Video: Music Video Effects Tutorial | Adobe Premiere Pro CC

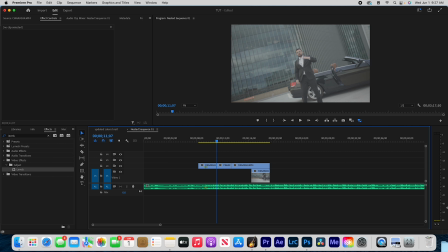(0:00)
Yo YouTube, what is up you guys? Welcome back to the channel, man. I hope you guys are having an awesome day today, man. In today's video, I'm going to be taking you guys into Premiere Pro to show you guys some music video effects that I've recently been doing for some music videos. I haven't done a music video effects video at all, actually, too, so I really just haven't done it.
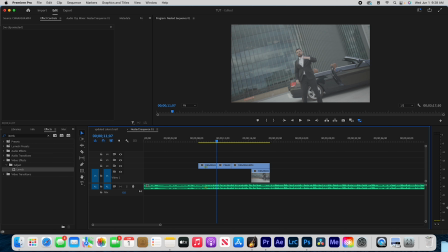(0:15)
So today, I'm just going to be showing you guys a few effects that I personally like to do. They're very simple effects, but yeah, let's head over to the computer and get started. All right, so I have this clip of a music video that I shot for an artist by the name of Mick Mazin. Super dope song. I really enjoyed editing this video. The footage looked great.
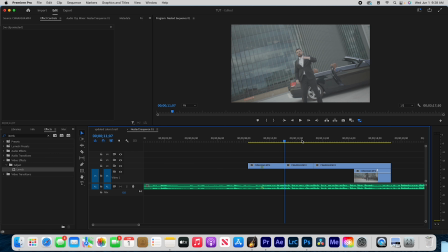(0:32)
I currently don't have it colored, but in the beginning of the song, you can hear when his verse starts, you can hear these kicks throughout the, like when his verse starts. So it goes like, doom, doom. So it goes, boom, boom. So you got these two kicks right here.
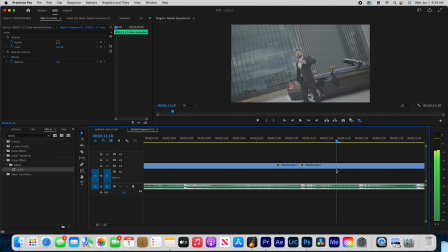(0:48)
And this goes throughout the, like this whole part right here.
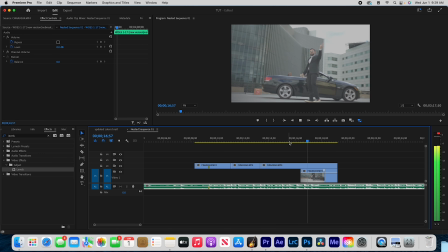(0:54)
And it ends right, and then you got these three kicks right here.
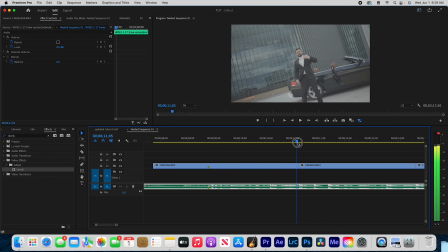(0:57)
So what we could do at this first kick is we could do, I'm gonna go to the end of this first kick like that, and then I'm gonna drop on a horizontal flip and then drag that onto this clip. Actually, hold on,
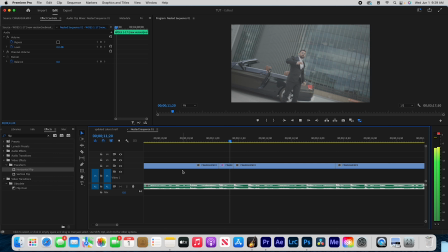(1:15)
cut it right here, horizontal flip, and then now what I'm gonna do, I'm gonna keyframe this clip right here.
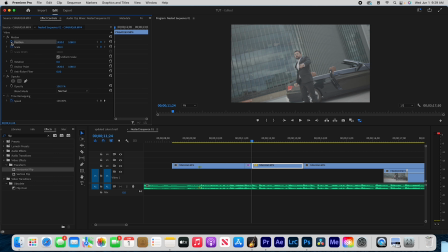(1:24)
Set a keyframe for scale and position and motion. And then now what I'm gonna do is I'm gonna scale this up a lot, like 170, like so. Drag those keyframes to the end of your clip.
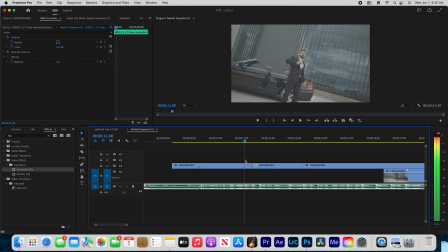I don't like how it goes out of focus there. So now what I'm gonna do is I'm gonna go to where I put this horizontal flip on. I'm gonna go to that clip and I'm gonna drop on an effect called levels. Boom, like that.
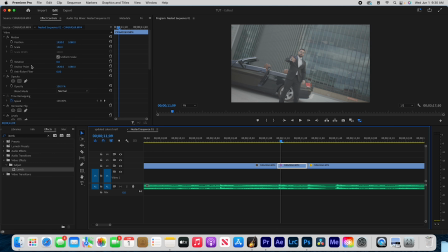(1:57)
And now what I'm gonna do is I'm going to set a keyframe for that. I'm gonna move this like this way. Now I'm gonna just go every two frames. So one, two, just bring that like that.
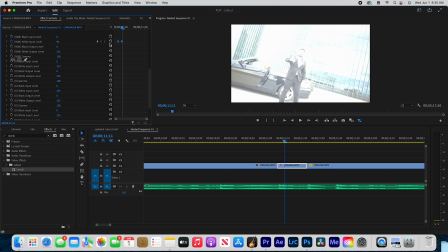(2:09)
And then what you can do is you can just command C these keyframes, then you can just go one, two,
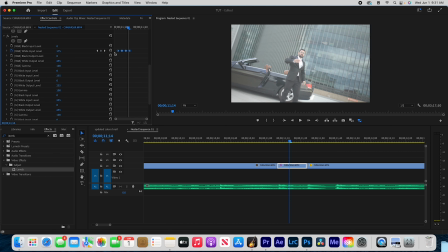(2:19)
paste those keyframes, control C, one, two, paste those keyframes.
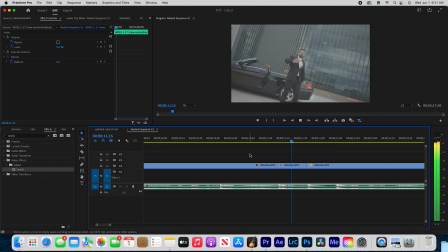(2:25)
And now I'm just gonna drag these a little bit to the right. Cause we're pretty much cutting back into the same clip. So we wanna give the clip some more motion and some more like sauce. So I added this flash effect to make it seem like the clip that it's cutting to is a different clip.
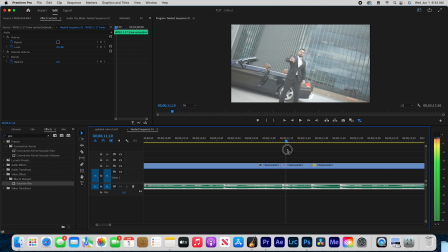(2:43)
So, all right, so I think what I wanna do now is I'm gonna duplicate this clip. Let's see.
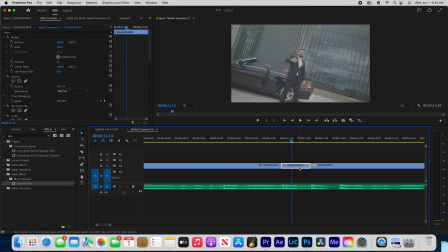(2:47)
Like right here, I'm gonna duplicate it right here, cut it right here, boom. And then I'm gonna go up to my opacity tool and I'm just gonna create a mask around Mick, just go around his body. It could be a rough mask too. It really doesn't have to be super precise.
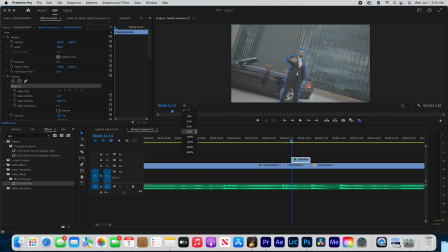(3:05)
For the sake of this tutorial, I'm not really trying to perfect it, but if you're actually doing a music video,
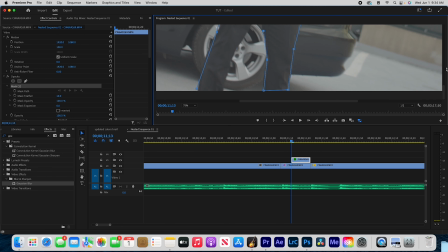(3:09)
I would try and spend a little bit more time doing the mask tool just because it really plays off in the end.
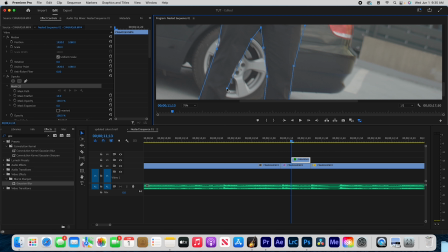(3:14)
But typically I do my mask tool in After Effects because Premiere's pen tool is just, it's just finicky sometimes.
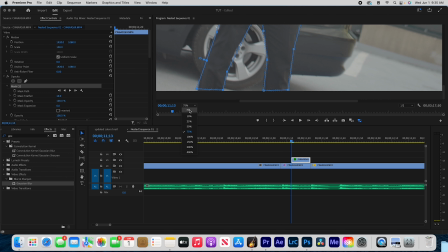(3:21)
So I usually don't like to use it, but it's never really a big deal.
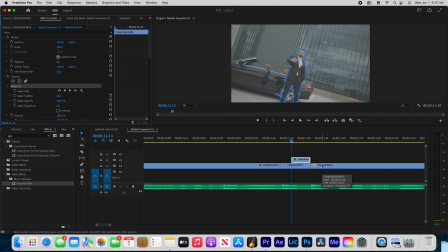(3:25)
So now what I'm gonna do is, once you have it masked out, I'm gonna go to the clip and then I'm gonna right click and then add frame hold.
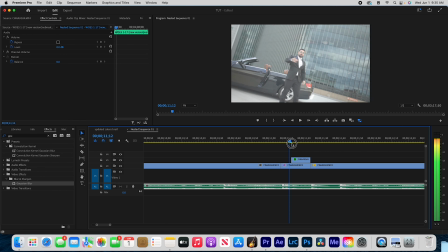(3:33)
So as you can see, we have this clip on the bottom, but you have that mask of him right there. I like to play with my blend modes too. So I'm gonna try and see what screen looks like. Overlay looks nice.
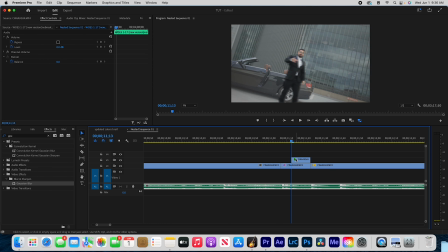(3:45)
It kind of gives you that, like, it kind of gives you just like a jitter effect almost. So what I'm going to do is I'm going to set a keyframe for position on my freeze frame clip. And I'm just going to move it around and see what I can do with it.
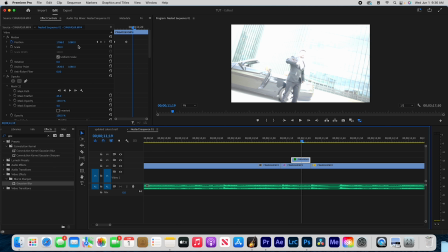(3:59)
Just to give it like almost like a jitter. Oh yeah, that looks sick.